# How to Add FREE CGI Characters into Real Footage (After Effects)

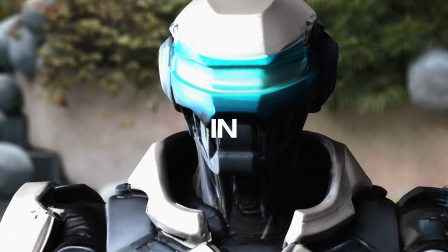This is how I created a CGI character in my scene for this cool sci-fi VFX short film.
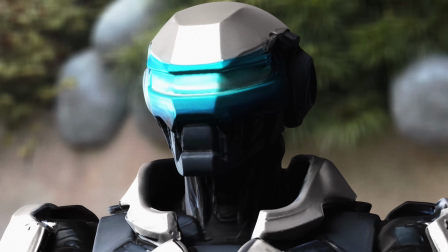Prove it. Communication without ego.
First I wrote a quick script to the film of both my lines and the robot's lines.
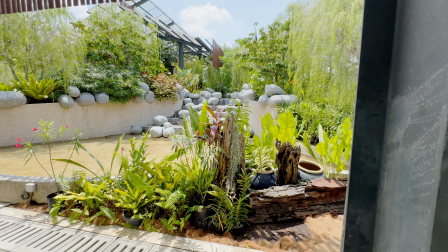Then I went out with my camera and found a nice spot in the Orchard Gardens in Kuala Lumpur. Then I filmed my clean plate, just an empty frame where my robot was going to go.
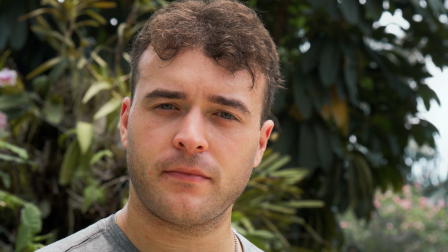Then I captured the reverse shot of me performing my lines. I actually wanted a wider shot, but I was so sweaty from the heat I cropped it out.
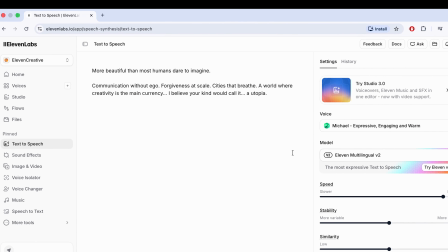And then I helped onto 11 Labs, which is an AI audio software, and generated a voice for the robot.
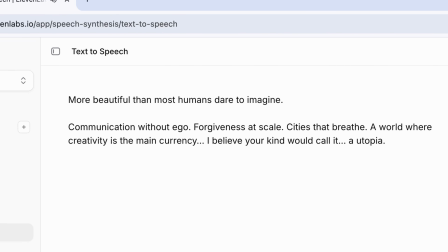More beautiful than most humans dare to imagine.
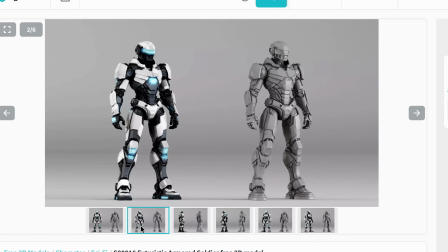I had the voice for the robot, but I still didn't know what he looked like, so I went to CG Trader and found a free GLTF model of this cool looking fella.
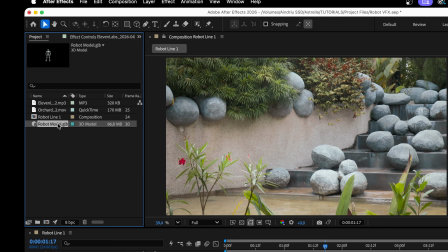I then put the audio and the clean plate on the timeline in After Effects, and it was a drag and drop job for the robot,
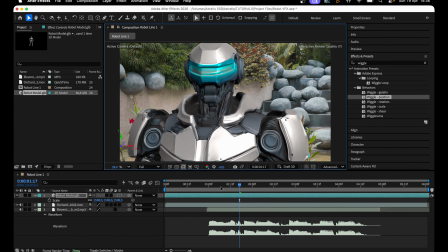so I could just scale and position him and move him around until I got an angle I liked.
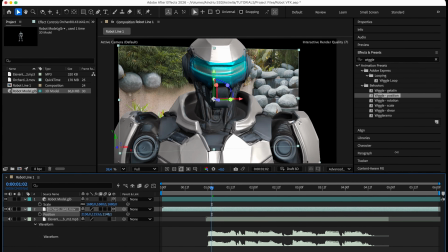I made the clean plate clip 3D too and re-angled it so it matched the robot's stance, and pushed it back far enough in the Z-axis so it made a subtle parallax effect.
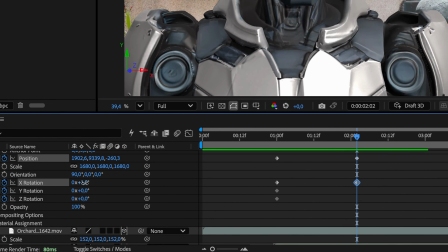Keyframing the robot's position and rotation axis, I scrubbed through and animated a subtle bob effect, a bit like an idle NPC from a video game.
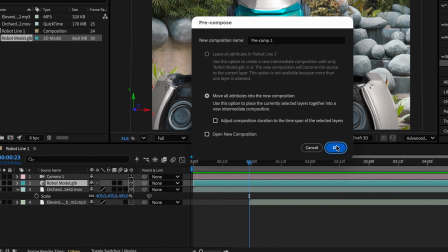I added a new camera, pre-composed my robot model for the visor effects. I keyframed a sliding motion with the 3D camera with the position to give momentum to the scene.
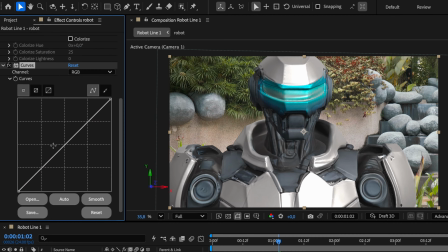I added a hue and saturation and a curves to just better blend the model with the clean plate.
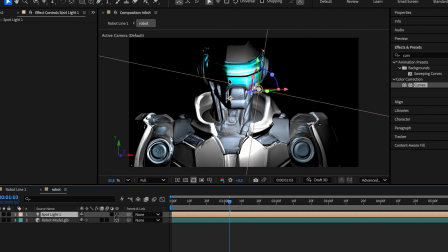Then added a point light and environment light to give the illusion he was operating in the same space as the garden.
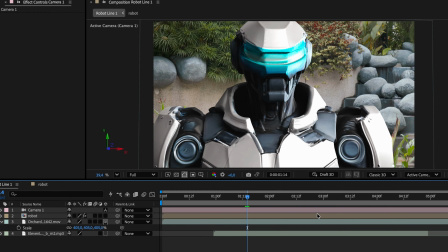I changed the renderer to classic 3D and the camera depth of field to 0.4 for that lovely bokeh.
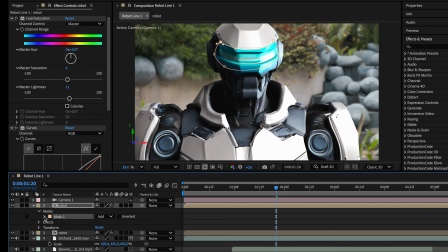I wanted the robot to have more life, so I duplicated the pre-comp, masked around the blue visor strip and tracked the mask,
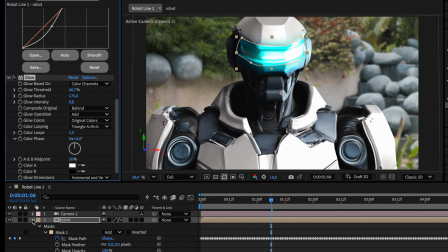and then added a glow, then keyframed the glow's opacity to fade according to when the robot spoke.
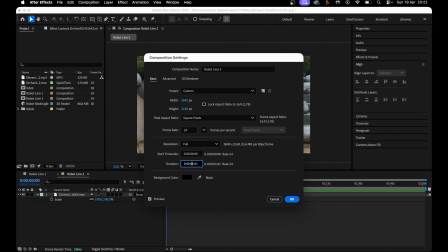For the second shot, when I cut back to the robot, I actually just rebuilt the scene with the same techniques in a second composition,
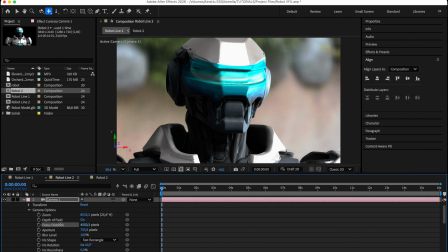but used an 80mm camera in After Effects for a tighter, more intimate feeling at a lower angle instead of a slide.
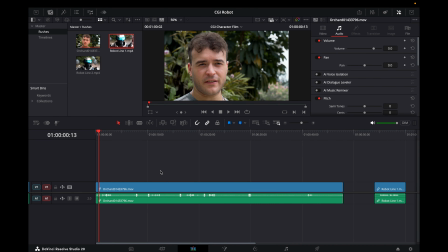I exported the two shots, cut them both together with my clips in DaVinci, and then voila, we have the scene.
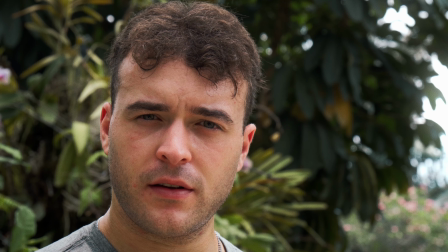If you found this breakdown helpful, then subscribe to Astrella for daily After Effects.
A world where creativity is the main currency.
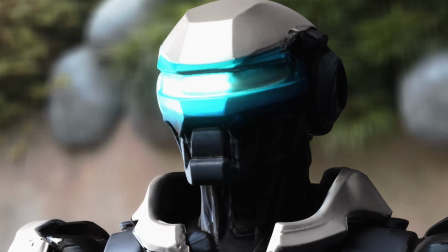I believe your kind would call it a utopia.